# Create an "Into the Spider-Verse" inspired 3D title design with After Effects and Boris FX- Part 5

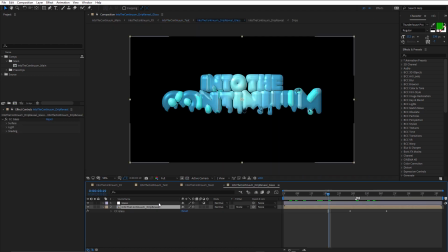I'm going to just go into drip reveal glass and dig right down into here. So we've got into the continuum title studio text. We just turn off the matte.
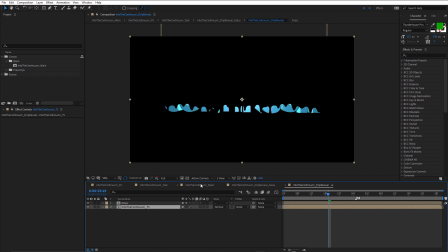So there's our text, and here's our drips. So if I turn that back on again,
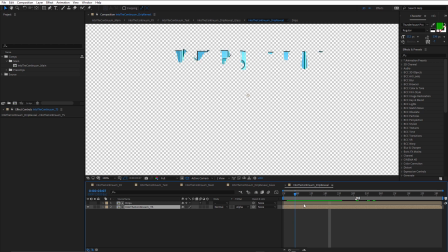you can see that the drip composition is revealing that text by using an alpha matte.
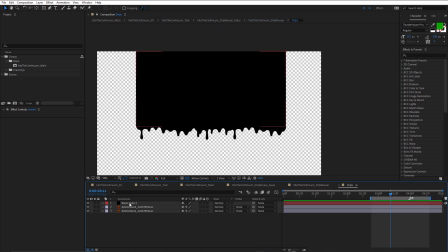I double click the drips comp. Here's the drips.
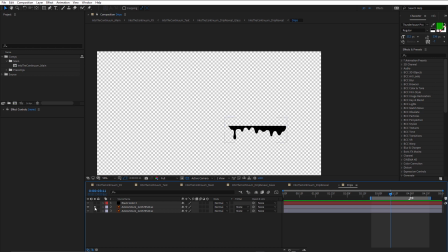Now these drips are also from Adobe stock, and the file didn't quite match what I wanted, so I've masked it off. Let me just turn that mask off. Choose none. So there was a bunch of smaller drips, but I needed to create one longer drip.
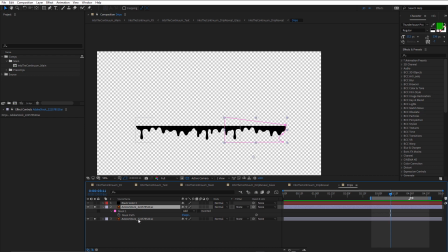I'll turn that mask back on. So I've duplicated it, and I've just moved the mask around to create a longer version.
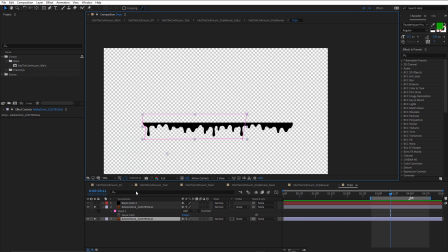And I needed more than just one little strip of drips. I needed black above that, so I've just used a black solid.
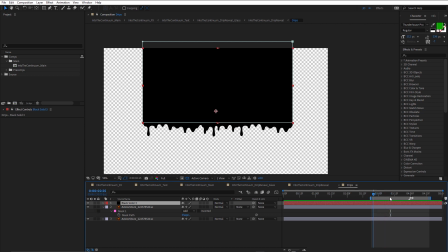And that will act as my matte in the other composition. So I come back to drip reveal,
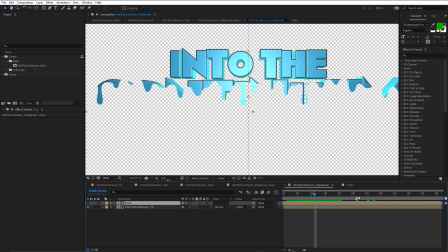and using drips as the matte, just animating the position of that.
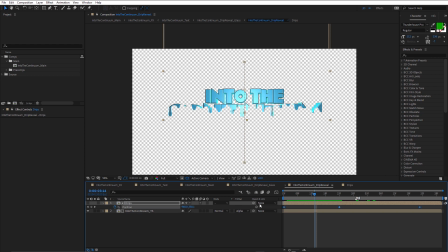You can see I've got position keyframes just to slide that down.
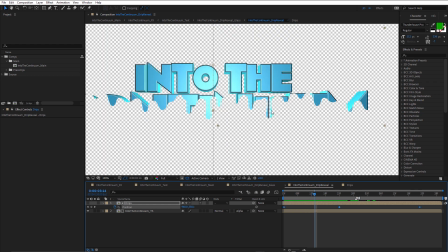And I did consider using masks to kind of offset the drips so that this didn't look just like a wipe,
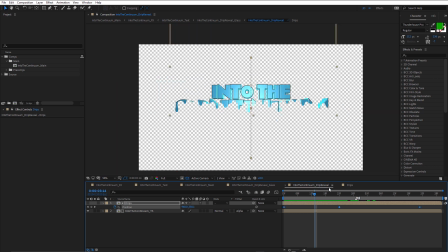but it happens so quickly that I thought it was just extra work for not very much gain.
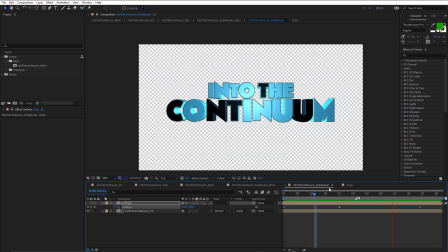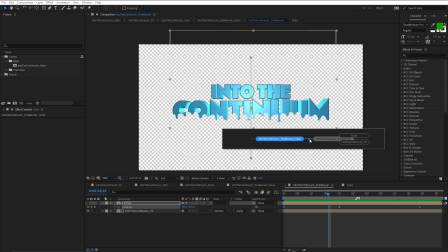So that's the drip reveal. Let's go back to drip reveal glass.
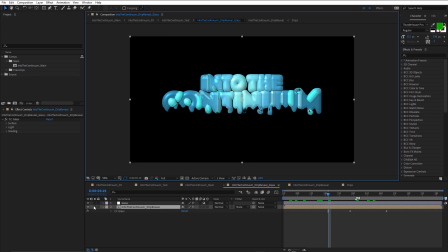So in here is where I've used the glass effect. This is CC glass, one of the standard effects in After Effects. And I've applied it a couple of different times. So let me just turn the one applied to the layer off and back on again.
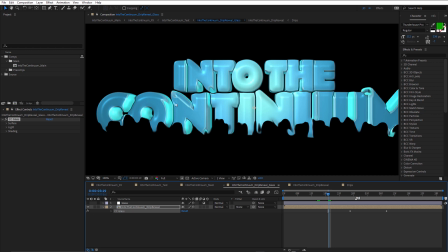So that gives me that nice soft gloopy look. And I did play with the settings, and it wasn't giving me quite the puffy look that I wanted. So I actually ended up using an adjustment layer and applying CC glass again.
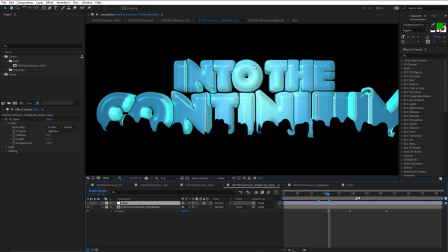So a second version. And you can see, especially on the O, check out the O. I really like the puffiness that applying that twice gave to me.
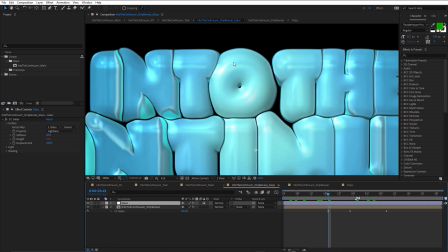It really closes up the hole in the O and really pushes these together nicely.
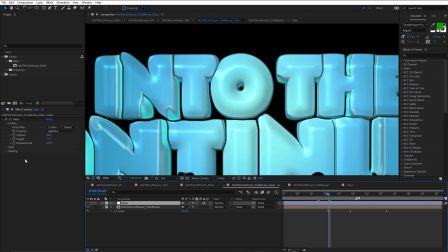And I wasn't getting that effect when I was just using one application of CC glass.
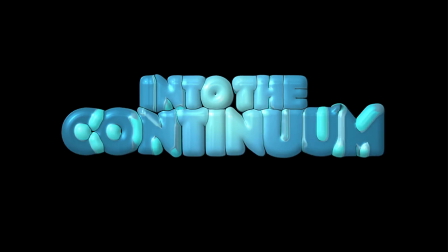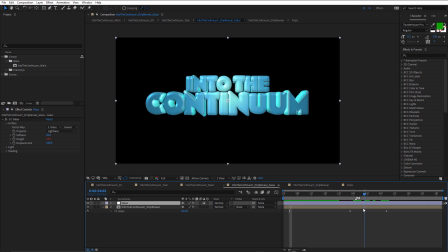And notice also that I've added a couple of keyframes, and these are for height. You can see I've animated the height, so it goes from 25 down to 0,
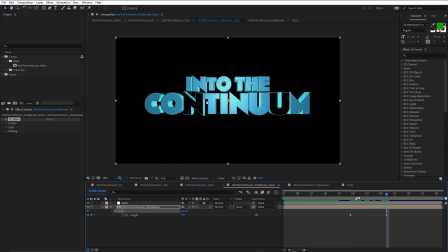because we have to go back to our original text before it starts to transition and the camera zooms back in. You may have noticed that there's also an expression on the top version, so I've linked the height of the top one to the height of the bottom.
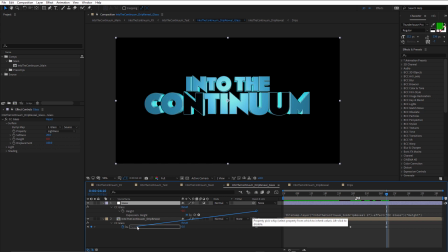So just by grabbing the parent and link pick whip and just connecting that to height. So that way I've only got to use 2 keyframes.
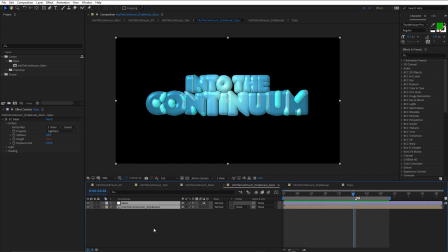So pretty effective. Okay, so let's just twirl these up and press tab and come back into text.
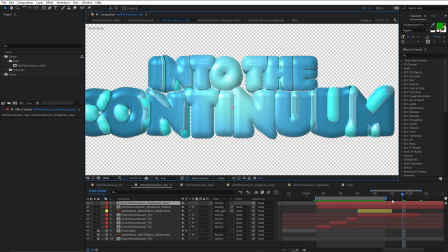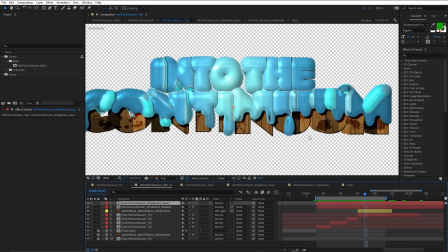And you may notice a drop shadow underneath that. And I think the drop shadow makes a big difference to this. And I've used the same technique that I've shown in the previous tutorials, where I've used drop shadow with shadow only, and I've used the preserve transparency checkbox. Once again, not wanting to cast that shadow on the background.